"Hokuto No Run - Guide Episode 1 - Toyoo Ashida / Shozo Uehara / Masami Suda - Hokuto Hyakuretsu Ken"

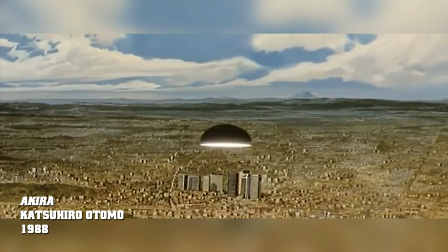8:13 Les intros post-apo qui commencent avec une explosion nucléaire devient l'image de nombreuses oeuvres marquantes de l'histoire de l'animation japonaise.
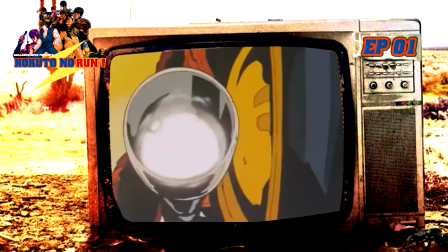8:21 Katsuhiro Otomo avec son manga Akira pour ne citer que lui.
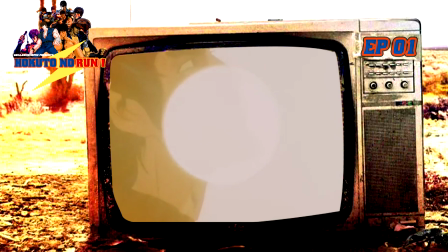8:24 Présentation d'un monde cruel, un groupe de punk en moto tue des innocents, ça annonce tout de suite la couleur et le ton de l'univers d'Okuto no Ken.
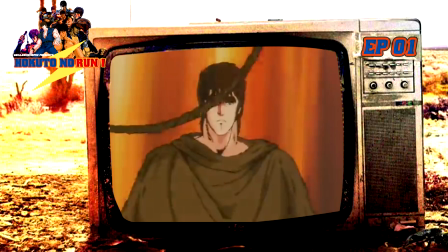8:31 Puis notre héros rentre en scène. Loin de la figure forte, on trouve au contraire un homme qui a du mal à respirer, qui est affamé, qui tombe et qui finit par se faire agresser.
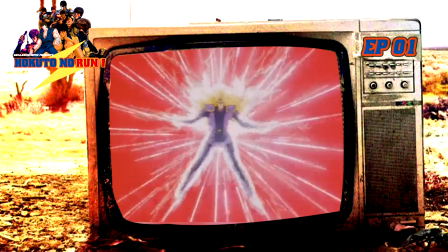8:40 Dans sa marche de solitude, nous avons des micro flashbacks.
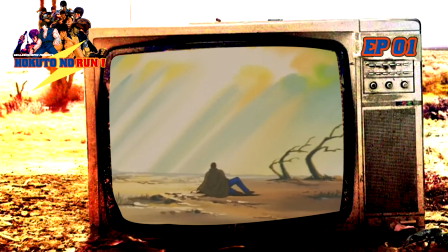8:43 Pas besoin d'expliquer qui est qui, une narration tout en silence qui nous fait comprendre très simplement qui est le méchant et de qui le héros est amoureux.
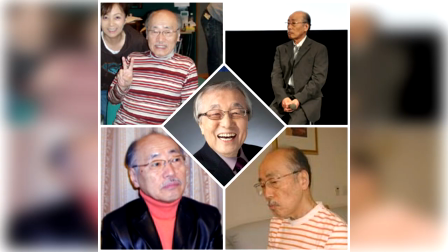8:51 Je parle de silence narratif, mais c'est loin d'être le cas concernant les incroyables compositions musicales de Nozomi Aoki,
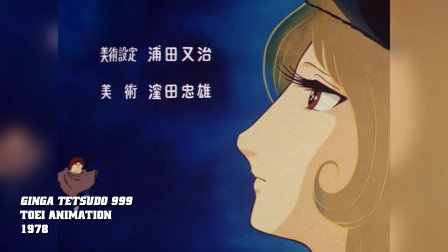8:58 qui avait déjà œuvré sur l'excellente adaptation de la série de Leji Matsumoto, à savoir Galaxy Express 999.
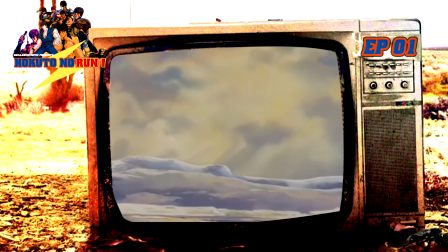9:06 Dès l'intro, on a ces percussions qui appuient le sentiment d'insécurité du monde qui nous est dévoilé.
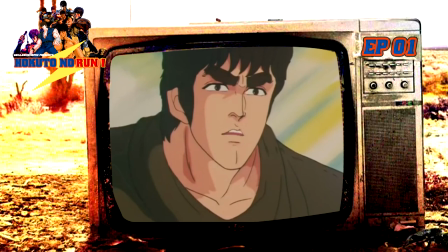9:10 Quant à l'errance du héros, il y a cette musique pleine de suspense, Puis, dès que l'image de sa bien-aimée apparaît, on laisse place à la harpe qui nous renvoie à l'image d'une déesse protectrice, poussant le héros à se relever avant de tomber un peu plus tard sur des brigands. Ce qui est malin, c'est qu'on n'a pas conscience de la signification du nom de la série, sauf si vous aviez lu le manga ou que vous êtes japonais.
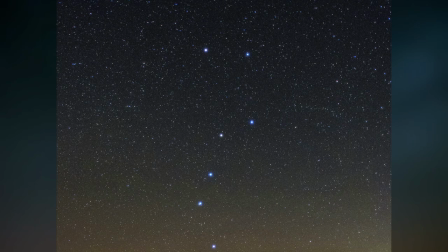9:29 Mais plaçons-nous comme quelqu'un qui découvre ce dessin animé pour la première fois. Hokuto veut dire « la grande ours », référence à la constellation.
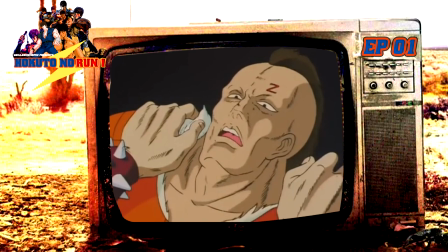9:37 C'est le mot que prononcera un des brigands qui semble avoir pris une raclée par l'homme solitaire introduit juste avant. C'est à ce moment-là que le concept va prendre vie, ou plutôt mort,
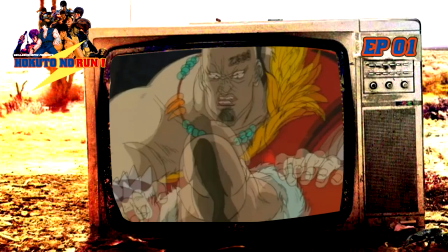9:46 puisque nous assistons à la déformation du visage du punk qui se met à hurler puis à imploser.
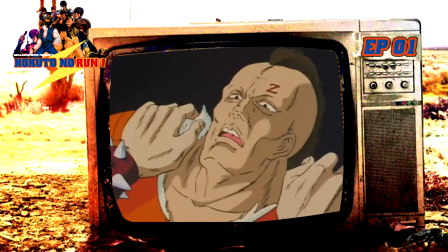9:52 La mise en scène est intelligente et contourne la violence du manga par une idée graphique qui va allier contrainte et art.
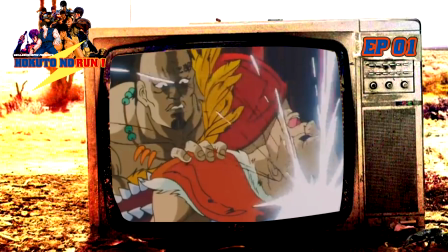9:58 Ainsi on ne verra aucune viscère et le sang passera du blanc lumineux, lumière qui surprend,
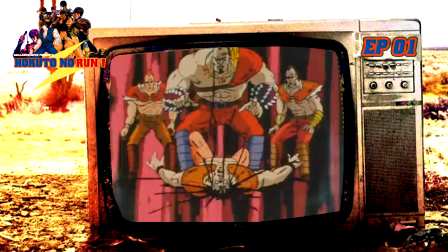10:03 au rouge qui coule sur le visage éclaboussé de son ami, le choc, puis le sang passera au noir en plan large.
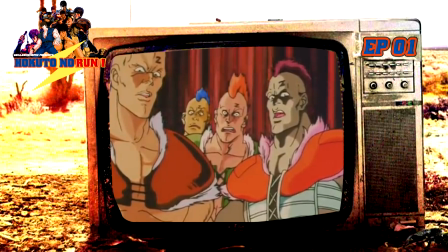10:09 Les autres membres de la La bande pense de manière rationnelle et imagine que c'est le résultat d'une bombe cachée dans la tête de leur ami.
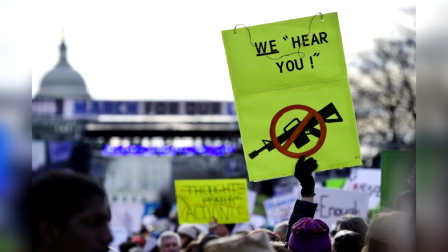10:15 C'est là qu'on nous livre une information intéressante. Non, dans l'univers Hokuto no Ken, il n'existera pas d'armes sophistiquées.
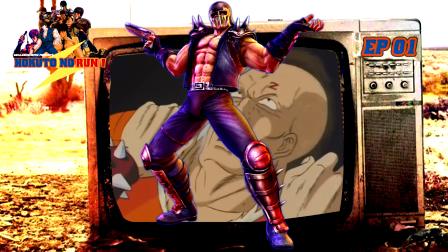10:22 Du moins, assez futuriste pour faire imploser un crâne de l'intérieur. Hokuto no Ken n'est pas un monde où les armes à feu font légion.
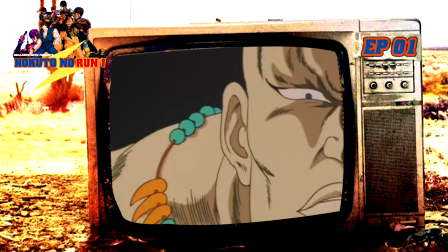10:28 Il y en a, mais ça ne sera pas monnaie courante. Cette implosion est donc appelée Hokuto.
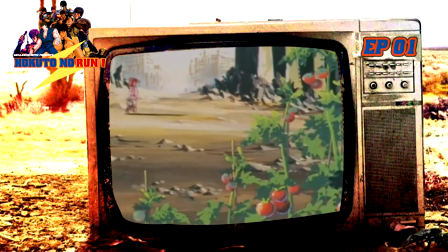10:33 Et encore une fois, le spectateur n'aura pas tout de suite les éléments de réponse. Puis nous passons à une autre scène de présentation.
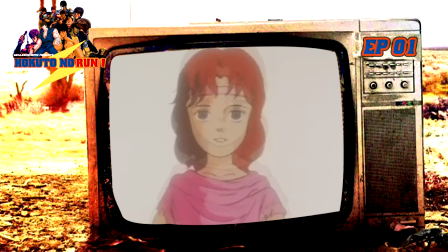10:39 Ouverture sur un violon enjoué, et une petite fille muette, Lin, court arroser les plantes.
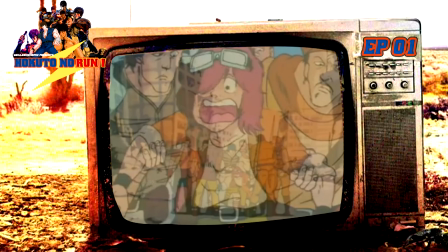10:44 Quand soudain, un autre personnage nous est dévoilé. Bato, jeune garçon, voleur de patates, pris la main dans le sac par les villageois.
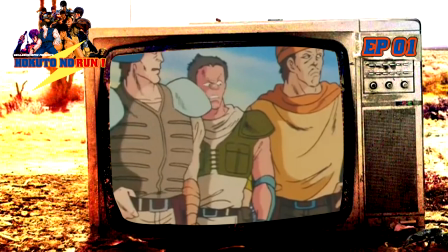10:51 Mais pas seulement lui, puisque notre héros solitaire a soiffé, essaie de boire l'eau d'un puits sans autorisation.
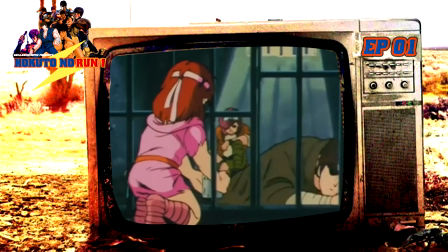10:57 Il sera jeté en prison avec le garçon. Lin apportera de l'eau à l'homme sur lequel nous pouvons maintenant donner un nom, Kenshiro.
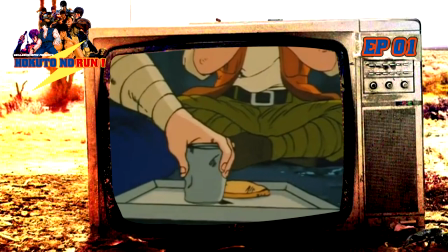11:04 Rassasié et touché par la bienveillance de Lin,
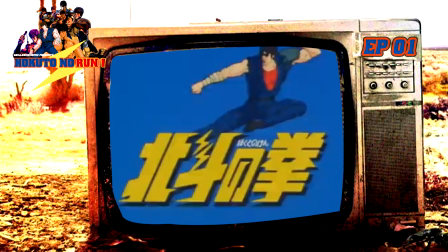11:07 celui-ci se présentera avec sourire, Un dessin animé qui dévoile le nom de son personnage principal qu'après Laycatch, soit à la moitié de l'épisode,
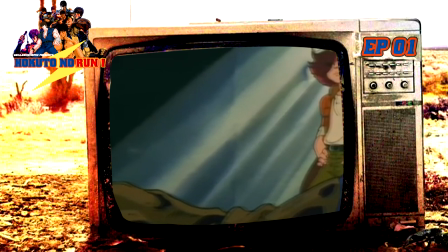11:14 c'est une série qui prend son temps de manière intentionnelle, pour développer les différentes personnalités des personnages avec des interactions intéressantes.
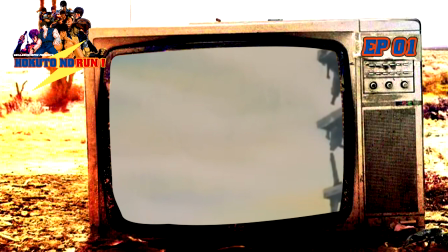11:21 On sait où ils vivent, ce qui les touche, leur activité agricole pour survivre, tout ça de manière juste et qui contraste avec un paysage ravagé.
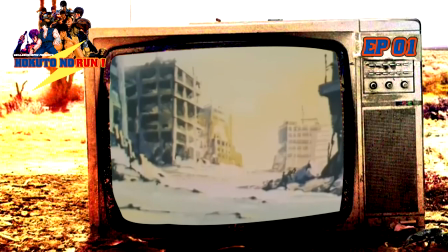11:29 Ça rajoute de l'espoir et permet d'établir un contexte et des personnalités plus développées par rapport au manga original.
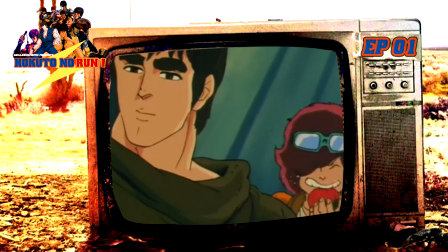11:34 Un côté humain qui nous fait nous attacher directement aux protagonistes, notamment aux héros jusqu'alors en souffrance.
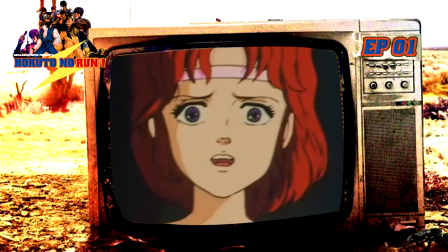11:40 Petit ajout intéressant, lorsque Bato explique à Kenshiro le choc qu'a subi Lin, on a droit à une mise en scène qui nous montre les événements.
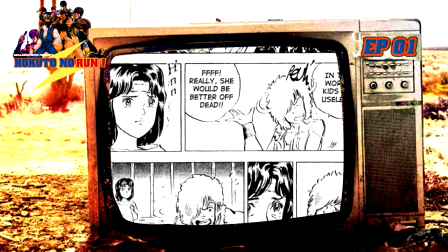11:48 Encore une fois, c'était quelque chose qui était très vite expliqué dans la version papier, mais jamais montré. Le dessin animé réussit à approfondir un personnage qui passe de fille muette timide à véritable rescapé d'une tragédie.
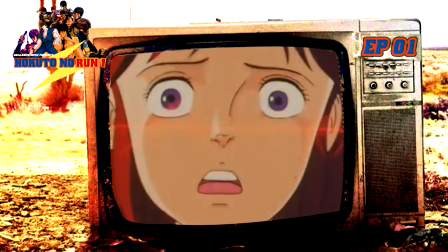11:58 On n'a plus seulement pitié de l'enfant, maintenant on ressent une vraie peine et on a des images sur lesquelles nous pouvons nous raccrocher.
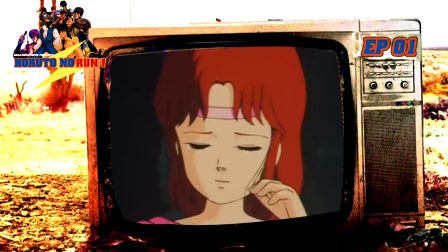12:04 Celle d'une fille qui a perdu la parole à cause d'un choc émotionnel atroce. Suite à ce flashback cauchemardesque, Kenshiro aide Lin d'une curieuse façon.
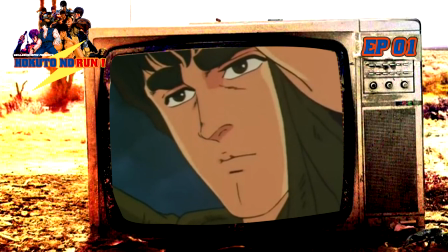12:13 Apparemment, appuyé à l'arrière de son crâne lui donnerait la force de pouvoir reparler, notamment si elle arrive à ouvrir son cœur.